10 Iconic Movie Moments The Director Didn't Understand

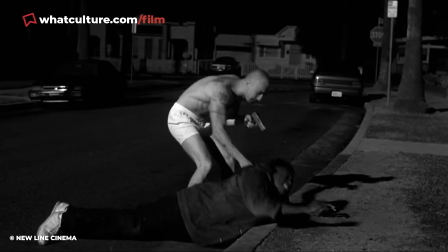4:04 Both endings are undeniably bleak, but Kay's ending would have taken the film into mean-spirited and regrettably short-sighted waters.
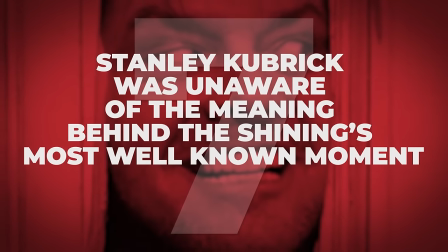4:12 7. Stanley Kubrick Was Unaware of the Meaning Behind The Shining's Most Well-Known Moment The Shining needs little introduction, does it?
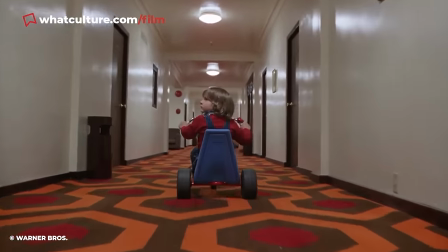4:19 Stanley Kubrick's 1980 adaptation of the famed Stephen King novel is deeply atmospheric, chilling, and is powered by Kubrick's direction.
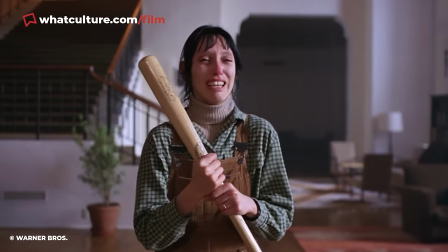4:28 As deeply problematic as it was for Shelley Duvall,
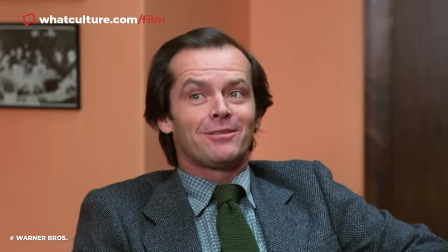4:31 Wendy Carlos and Rachel Elkine score and gripping performances from Jack Nicholson and the aforementioned Duvall. As incredible as Nicholson was in the feature, his most seminal moments almost missed out on being in the movie due to Kubrick's lack of knowledge on what it referenced.
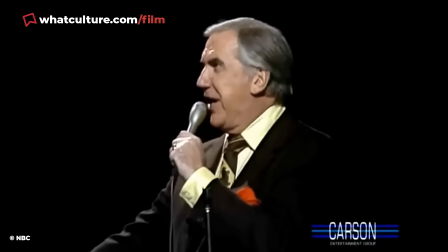4:46 The here's Johnny line was ad-libbed by Nicholson, who did it as a homage to Johnny Carson's then popular introduction to his talk show.
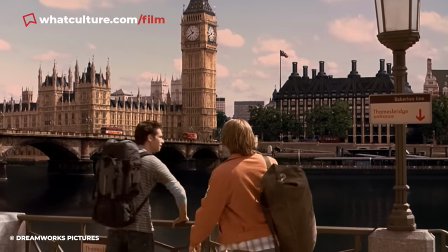4:54 Kubrick was unfamiliar with the talk show because he lived in England when Carson rose to prominence
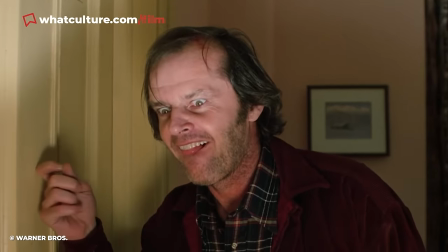4:59 and almost left it on the cutting room floor due to his notoriously meticulous nature as a filmmaker.
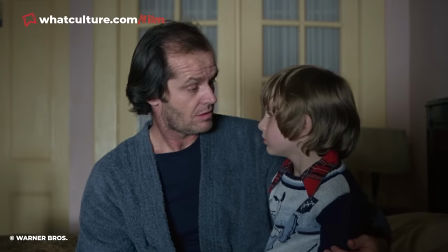5:04 While the line may not completely stand out to some younger viewers today,
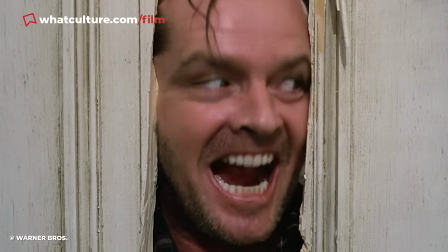5:08 Nicholson's chillingly giddy delivery more than highlights Jack Torrance's increasingly feral threat to Wendy Torrance.
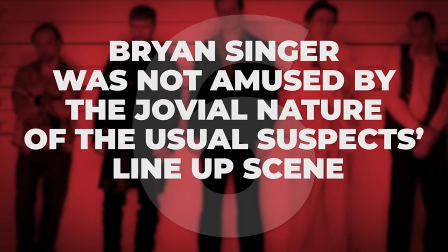5:15 6. Bryan Singer Was Not Amused By The Jovial Nature Of The Usual Suspects Lineup Scene There is
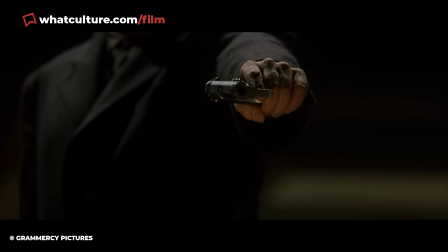5:22 no denying that The Usual Suspects is a well-written thriller that features committed performances from its cast,
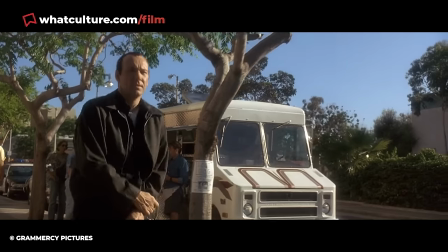5:27 and its plot twist has justifiably become a cultural staple since the 1995 feature's release.
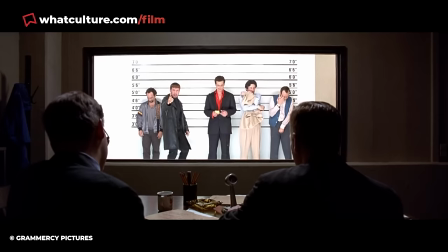5:33 One of its most endearing sequences is easily the line-up scene, where audiences are properly introduced to the main cast and their captivating dynamic.
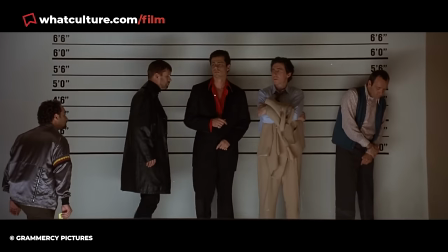5:42 It is hilarious and establishes their personalities and tics without the need for unwieldy exposition. However, director Bryan Singer did not quite understand the shift in tone.
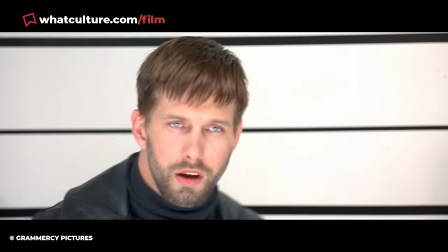5:52 The scene was originally written as a more serious affair, and because of this he was not impressed by the sudden and jocular mood on set.
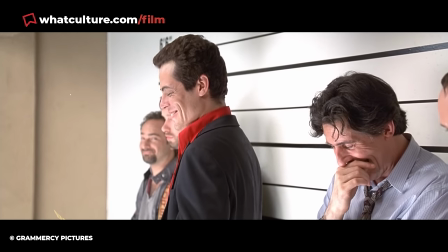5:59 Despite this disconnect, he kept the scene as it was in the final cut, and the rest is history.
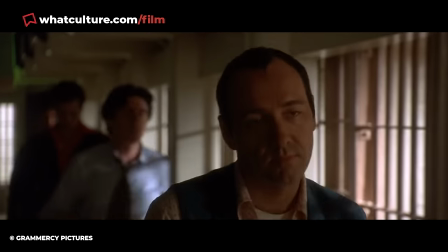6:05 Years after its release, scribe Christopher McQuarrie reinforced the idea that the change in tone helped the film better express its character dynamics and shared history.
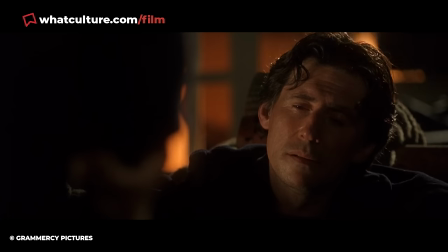6:14 Cheers for stopping on by today, hit that subscribe button down below for more WhatCulture videos you hopefully understand on your screen.
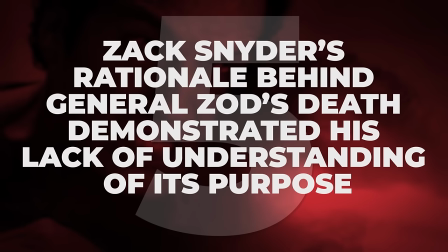6:22 5. Zack Snyder's rationale behind General Zod's death demonstrated his lack of understanding of its purpose Man of
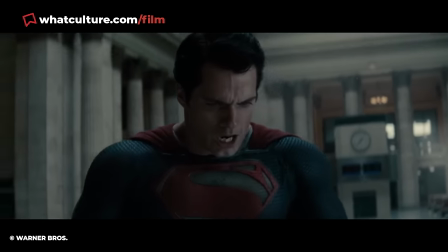6:29 Steel is another film on this list that has a standout moment for reasons that were almost certainly not intended by the filmmakers.
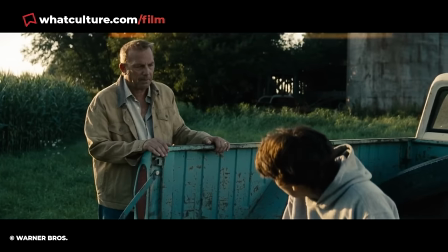6:36 The 2013 Superman reboot was criticised for its joyless tone,
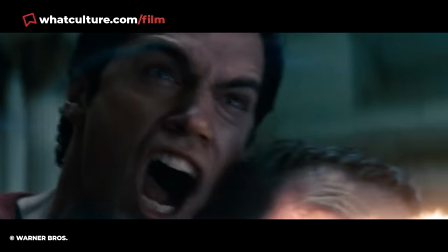6:40 passive titular character, and most notably its decision to have its hero kill General Zod.
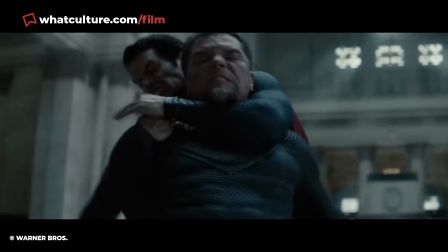6:46 Director Zack Snyder has tried to defend the act, remarking that Clark's murder of the Kryptonian despot was necessary for him to establish his boundaries as a hero.
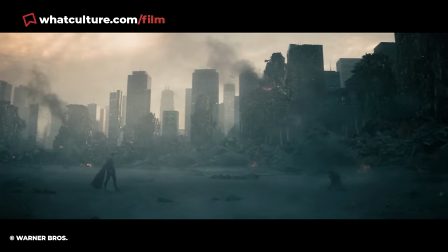6:55 Except the previous devastating bout between Superman and Zod did little to showcase the former's respect for life.
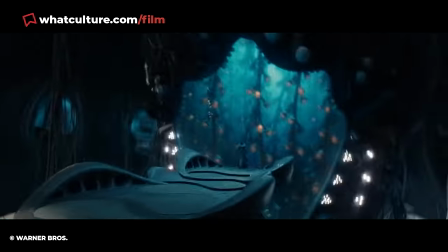7:02 In a previous scene, he even callously rebuffed Zod's desperate attempt to save the Genesis Chamber, holding various Kryptonian fetuses.
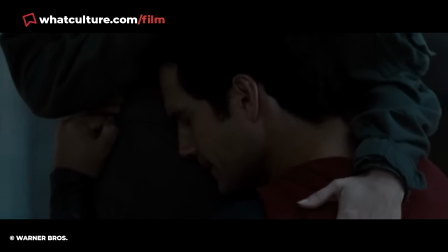7:10 What a lovely guy. Snyder's claim that Superman needed to learn the value of life would have held more weight if the hero was shown doing more to save lives in a proactive fashion,
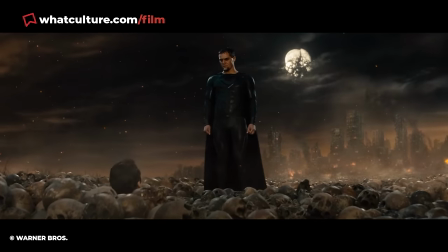7:19 rather than recklessly responding to the threat Zod and his acolytes posed to Earth.
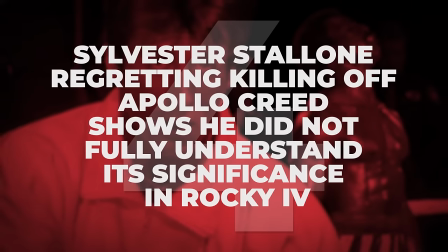7:25 4. Sylvester Stallone regretting killing off Apollo Creed shows he did not fully understand its significance in Rocky IV.
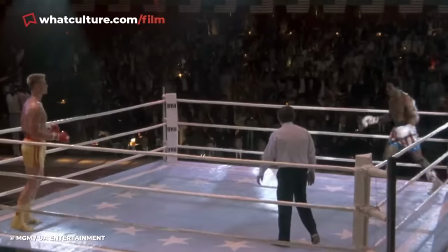7:32 Apollo Creed's death at the hands of Ivan Drago in Rocky IV is one of the franchise's most shocking and devastating moments, and with good reason.
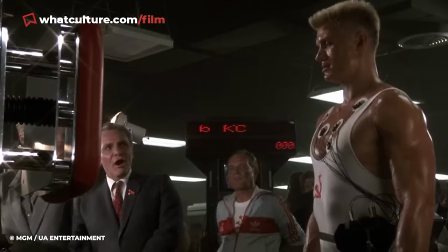7:40 In addition to selling Drago as a physical challenge unlike anything seen up until that point,
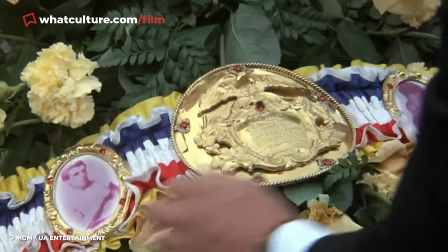7:46 it also leaves Rocky with one less technical and emotional anchor to fall back on.
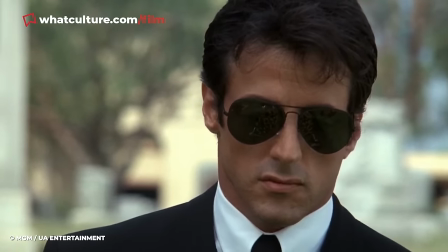7:50 In recent years, Sylvester Stallone has expressed his regrets in killing off the fan-favorite character.
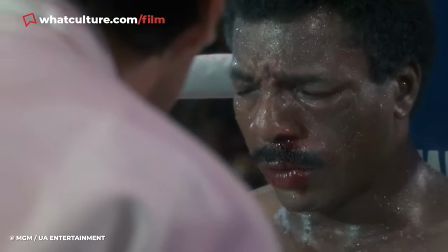7:56 The action legend stated he would have preferred to keep Creed alive but wheelchair-bound.
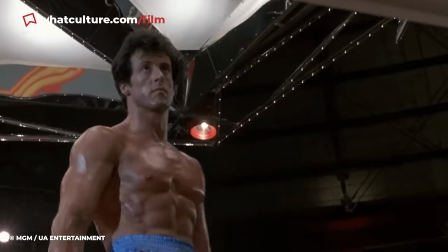8:01 Additionally, the former heavyweight champion would have served as Rocky's trainer in the lead-up to his clash with Drago.
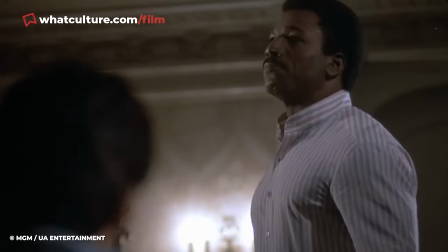8:07 While seeing more of their wonderful relationship would have obviously been welcomed,
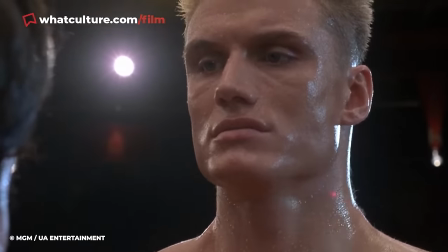8:11 the Italian Stallion needed to take on this new threat alone to showcase how far he had come as a pugilist.
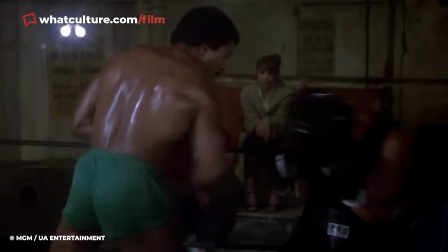8:17 Additionally, the trainer-trainee dynamic was already done in Rocky 3, and there would have been no need to tread old ground again.
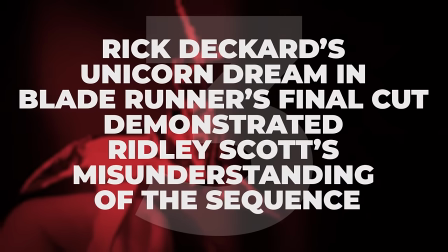8:24 We'd already seen it. Number 3, Rick Deckard's unicorn dream in Blade Runner's final cut demonstrated Ridley Scott's misunderstanding of the sequence.
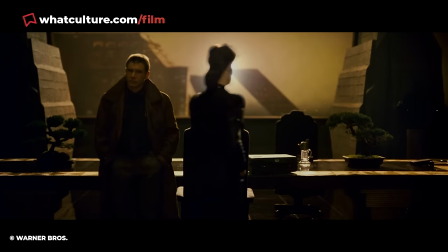8:33 One of the most storied cases of extended cuts,
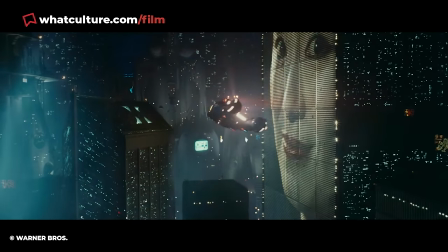8:36 Ridley Scott's Blade Runner has the director's cut and the final cut to go along with the 1982 theatrical version.
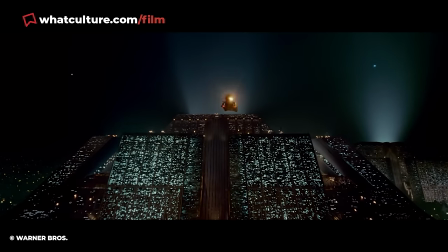8:43 While some changes in both editions were welcomed by fans of the sci-fi classic,
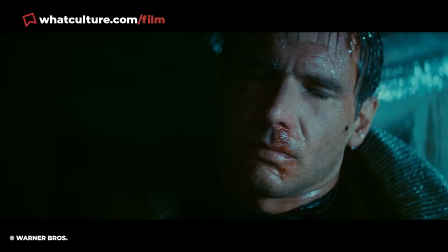8:48 one sequence involving Rick Deckard showed that the legendary filmmaker did not understand its significance regarding the protagonist's true nature in the narrative.
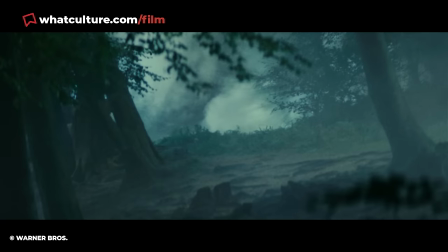8:56 After confronting Rachel over her replicant nature, Deckard dozes off and dreams about a white unicorn galloping through a forest.
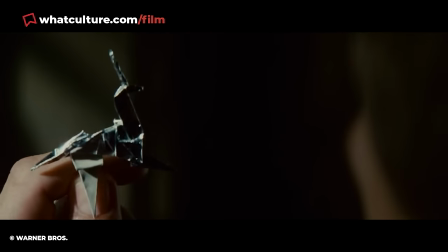9:04 The sequence takes on a new dimension towards the movie's close when the titular character comes across Gaff's unicorn origami. Many, Scott included, see this as confirmation of Deckard's status as a replicant,
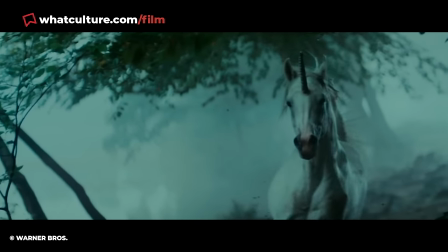9:15 but its inclusion goes against the futuristic hunter's arc in all cuts of the picture.
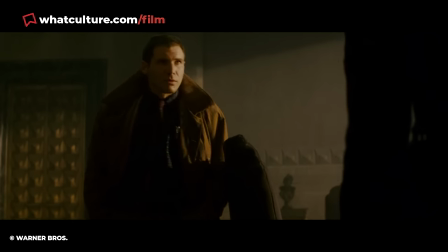9:20 It undercuts Deckard's understanding of the numerous complexities of being human,
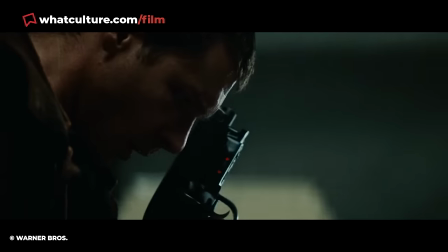9:25 as well as the layered and distinctly human nature of the replicants he was sent out to decommission without concern.
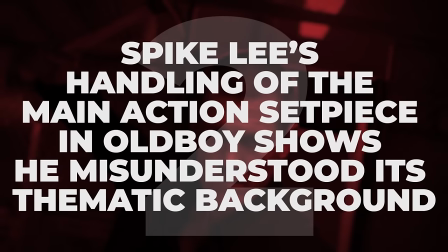9:32 2. Spike Lee's handling of the main action set piece in Oldboy shows he misunderstood
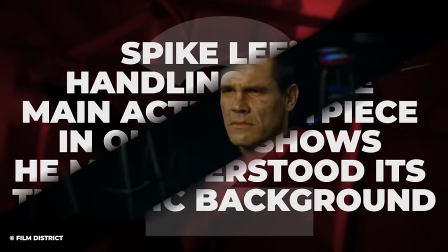9:37 its thematic background Spike Lee is an undoubtedly singular talent,
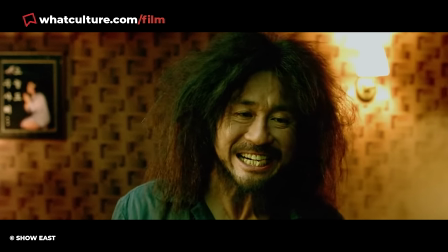9:42 but his 2013 remake of Park Chan-wook's haunting masterpiece does not live up to his own work or the 2003 thriller.
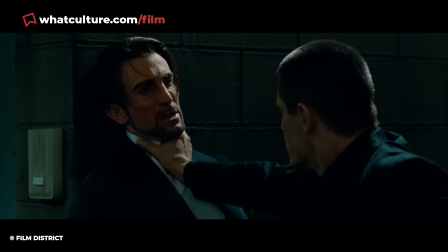9:49 Admittedly, there was some studio meddling in this film, especially the famed one-take action sequence,
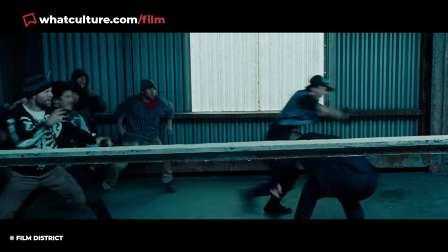9:55 but its overall execution still demonstrates that Lee did not quite comprehend the importance of the beloved sequence.
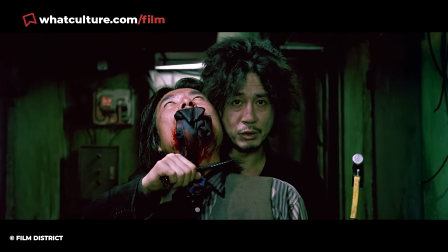10:01 The South Korean version of Oldboy sees Oh Dae-soo go up against multiple thugs in
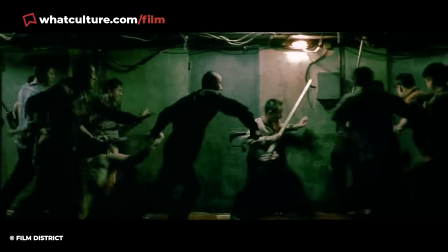10:06 a hallway that Park stated was a metaphor for the hurdles one faces in their life,
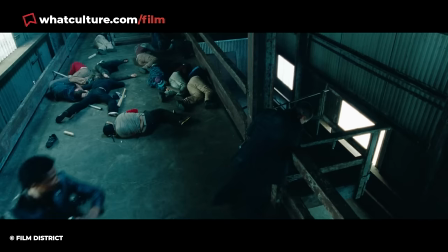10:11 as well as the irony in such challenging situations. This allegory largely feels absent in the American remake,
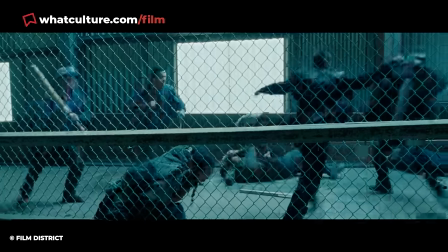10:17 with its changing levels and faster pace leaning into an action movie-esque excess the original did not convey.
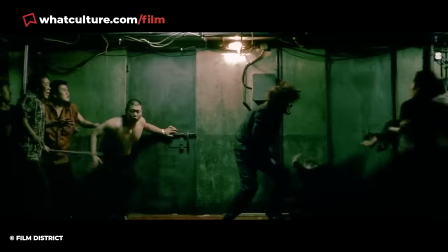10:24 To be fair to the sequence, it is technically competent, and there is no need for a shot-for-shot remake of the seminal sequence.
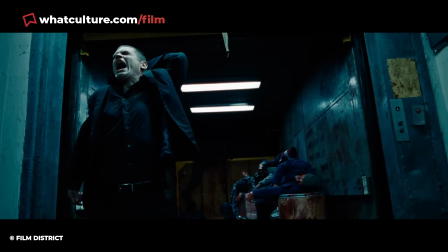10:30 But Lee's depiction of the protagonist's struggle lacks a personal touch that was palpable in the original.
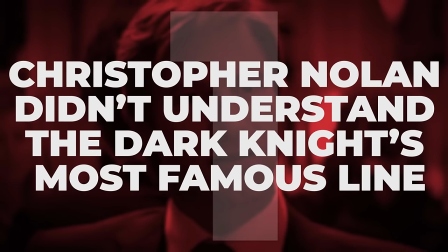10:36 1. Christopher Nolan Didn't Understand The Dark Knight's Most Famous Line Christopher
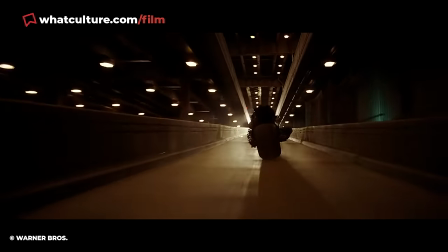10:41 Nolan is rightfully hailed as the vision behind the genre-defining Dark Knight trilogy,
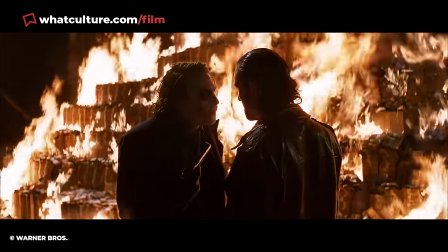10:46 and the amount of work the British filmmaker put into reviving Batman's cinematic position cannot be understated.
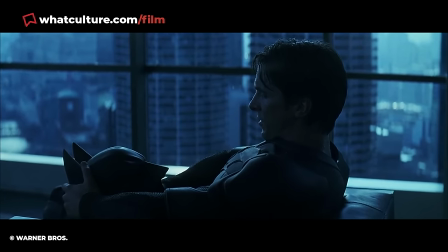10:53 That said, he is not the sole reason behind the successful trio of movies, and one of the most legendary lines from The Dark Knight is proof of this.
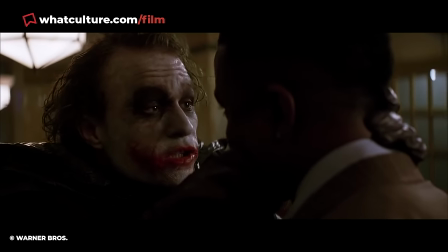11:01 Brace yourselves, folks. In a Deadline article reflecting on the director's career, as well as that of frequent collaborator Cillian Murphy,
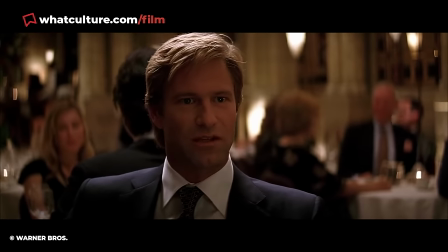11:09 Nolan revealed that Harvey Dent's famous line on the fickle nature of heroism and villainy, written by his brother Jonathan,
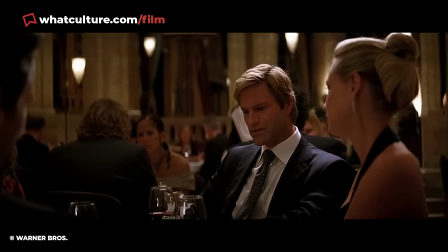11:16 initially did not make sense to him. Despite this, he did still choose to keep the line, and only after the movie's success,
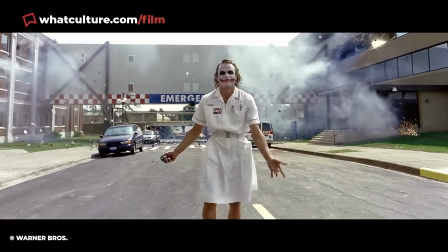11:22 and in particular the line's impact on audiences, did he finally understand its significance.
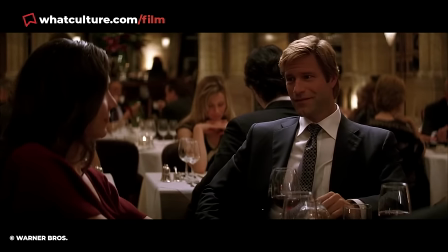11:27 While he lightly lamented not writing it, he readily acknowledged its weight in addition to finally understanding it.
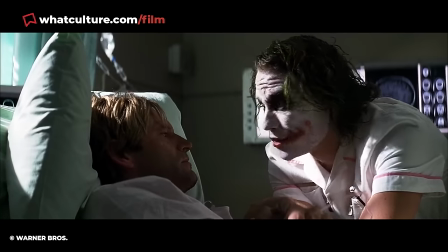11:34 This was fortunate, to be honest, as few lines in most movies, let alone comic book-inspired ones,
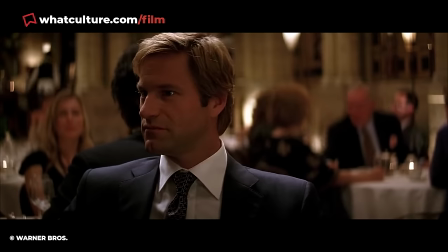11:39 capture their film's thematic content as succinctly as dense, properly tragic, dying-a-hero one-liner.
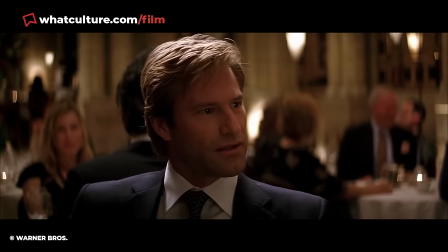11:46 Better late than never, eh, Chris? We'll see you next time.